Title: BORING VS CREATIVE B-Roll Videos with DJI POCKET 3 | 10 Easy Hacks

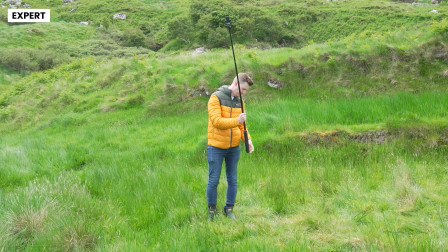12:10 So, flipping over to how someone with more experience might capture this location, first we set the Pocket 3 up on a tripod and activate the active track
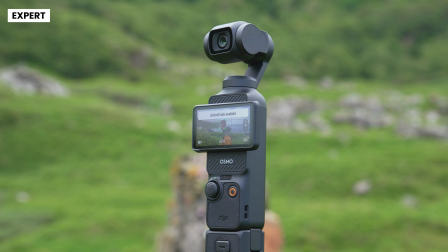12:19 feature by double tapping over ourselves on the screen to have the camera's gimbal follow us.
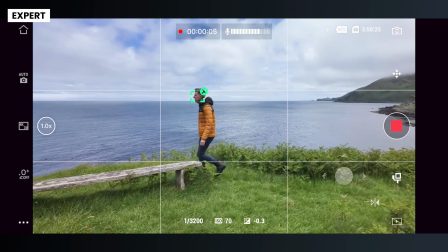12:24 This powerful feature lets you capture really creative and unique clips even when filming solo.
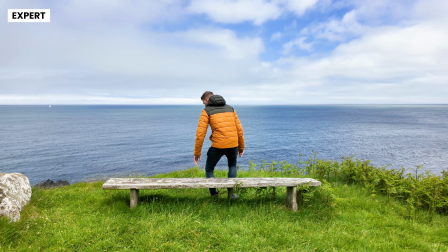12:31 Once we start recording, I'll walk from the right side of the bench and simply take a seat, creating a much more engaging and dynamic clip. Another really easy way to add depth to your footage is by adding something called foreground elements.
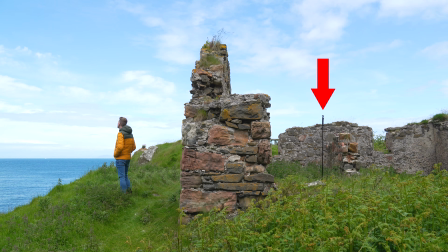12:45 Including elements in the frame between the camera and the subject can make your footage more intriguing by adding depth and interest compared to the standard wide shot.
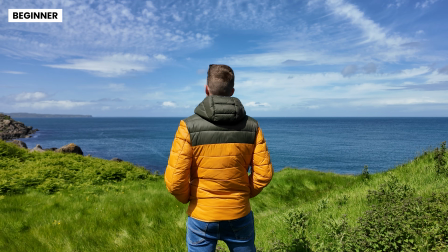12:55 Take this clip here for example, a fairly boring clip of myself looking around this beautiful location. So let's now see how someone more experienced might approach capturing this scene.
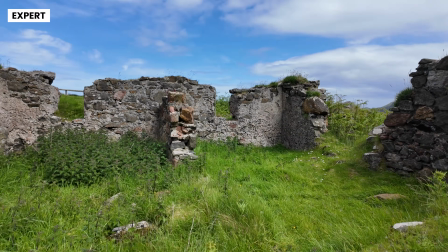13:05 Firstly, I'm looking around the area to see if I can find something to use as a foreground element.
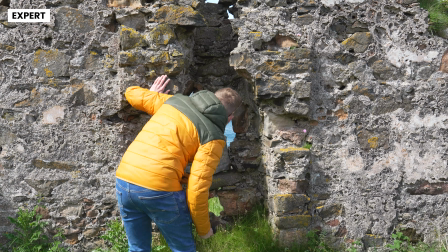13:10 Anything can be used, such as branches, a wall, or in this case there is this hole through the side of this abandoned building.
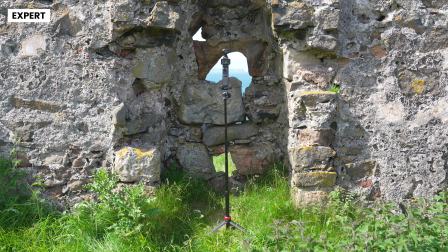13:18 Perfect. Again, we are going to pop the Pocket 3 on the tripod and point the camera looking through the hole in the brick.
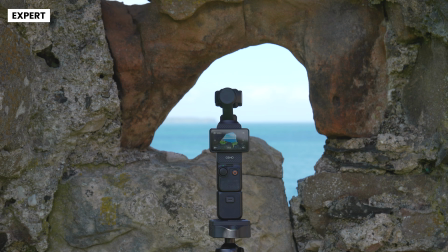13:25 Now I'm going to walk around to the other side,
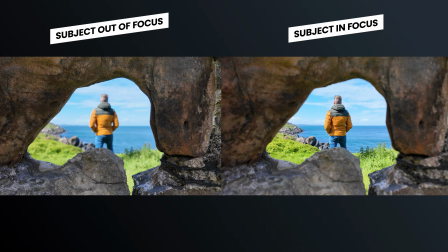13:28 and something that is very important to do before you hit record is make sure that you set focus to your subject, in this case myself,
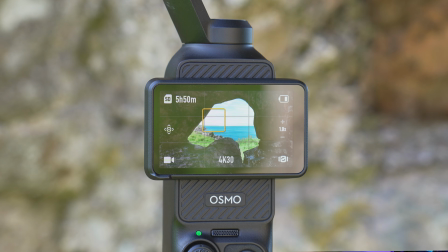13:35 and not the foreground element. To do this, you simply tap on your subject on the Pocket 3 screen, or in this example, because I am filming solo,
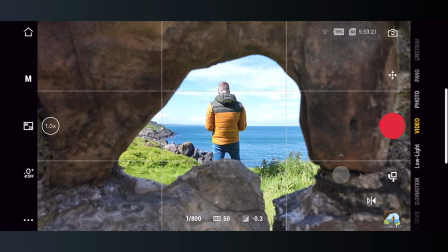13:44 I can actually use the DJI Mimo app to remotely set the focus to myself,
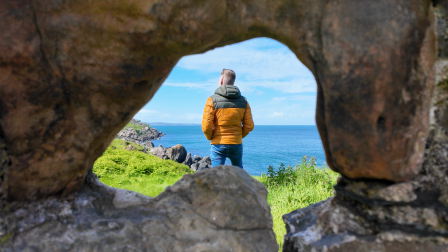13:49 and then I simply just hit record and again capture a clip of me looking around this location.
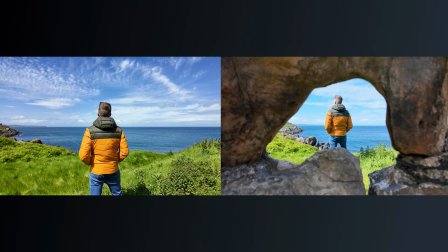13:54 By placing these two clips side by side, you can clearly see the difference.
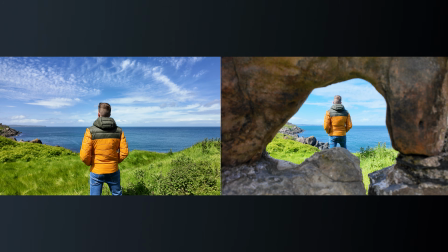13:58 Adding foreground elements makes the shot significantly more interesting and visually engaging. Now, one of the ways you can add massive production value to your finished sequences is by using sound effects. As a beginner, you might simply add some music to your clips, but by using quality sound effects as well, you can engage your audiences much more.
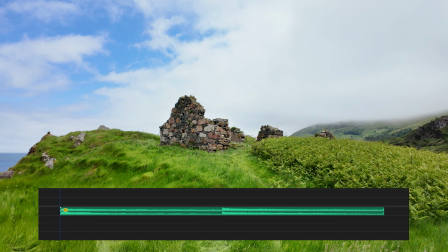14:20 As an example, here's a sequence without any sound effects, and then a second video with them added.
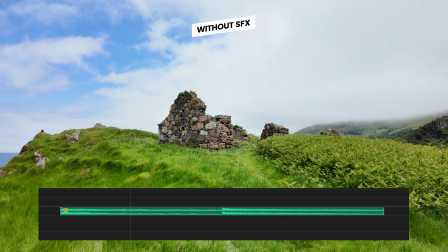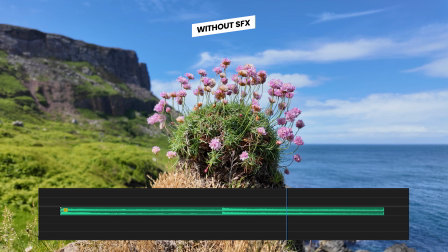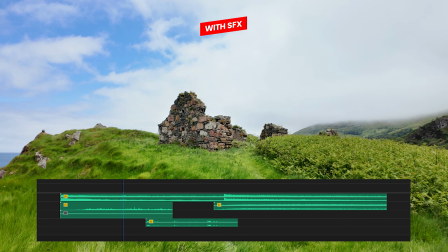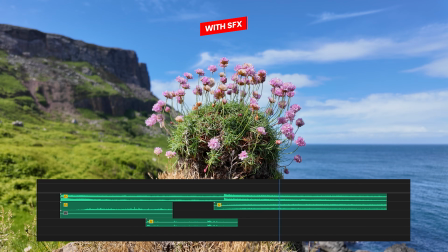As you can see, the video with sound effects not only appears more professional, but draws you in more, and can help make you feel like you're actually there at these locations when watching the footage back. Now there are two ways to get sound effects to use in your projects.
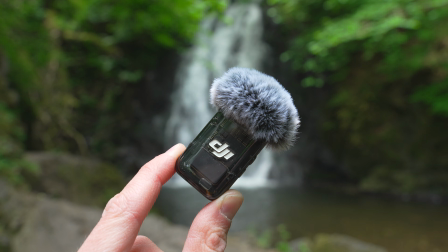15:03 Firstly, you could capture the ambient audio when you're out capturing videos on location.
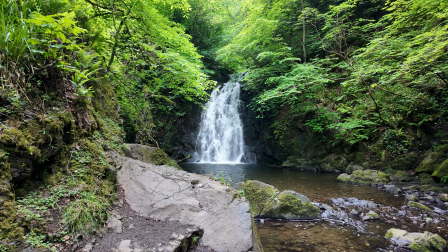15:09 So if, for example, you're at this waterfall location, you could simply hold a microphone close to the waterfall and capture the sound of the water. But this takes additional time when on location. And also, if you have no experience capturing sound effects, then the quality might not turn out as good as you expected.
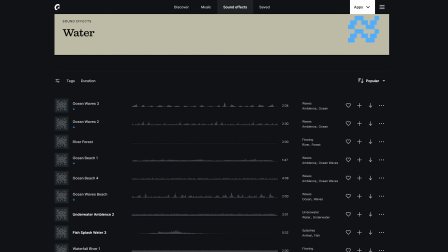15:27 The easier way, and the method I use, is to use a sound effects platform, such as Epidemic Sound.
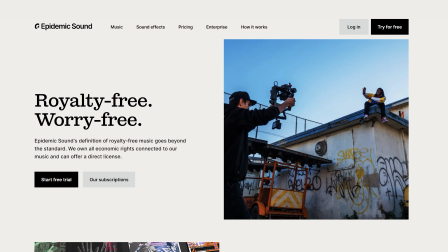15:32 They have a massive library of sound effects which are royalty free, so you are safe to use them on videos posted to your social media platforms.
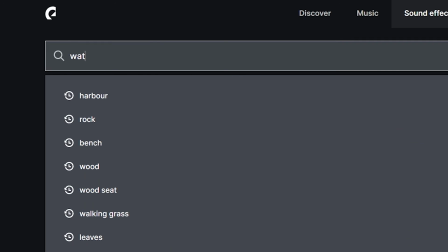15:40 It's also super easy to search for the perfect sound effect on their platforms.
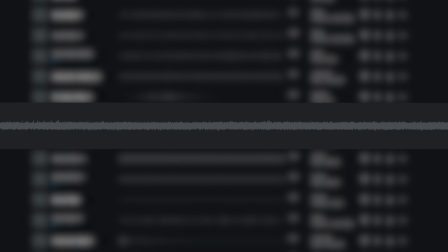15:44 So for example, I can type waterfall into their search bar and get access to hundreds of matching clips that are all super high quality. So if you would like to start adding sound effects to your clips, which I highly recommend you do, but don't want to have the hassle of heading out to a location to capture that audio, then why not give a platform like Epidemic Sound a try? And if you would like to try Epidemic Sound,
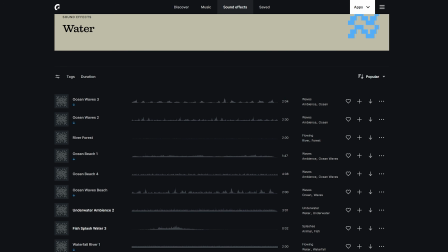16:08 I will put a link in the description down below where you can get a free trial and experiment with using their massive library of sound effects on your own projects.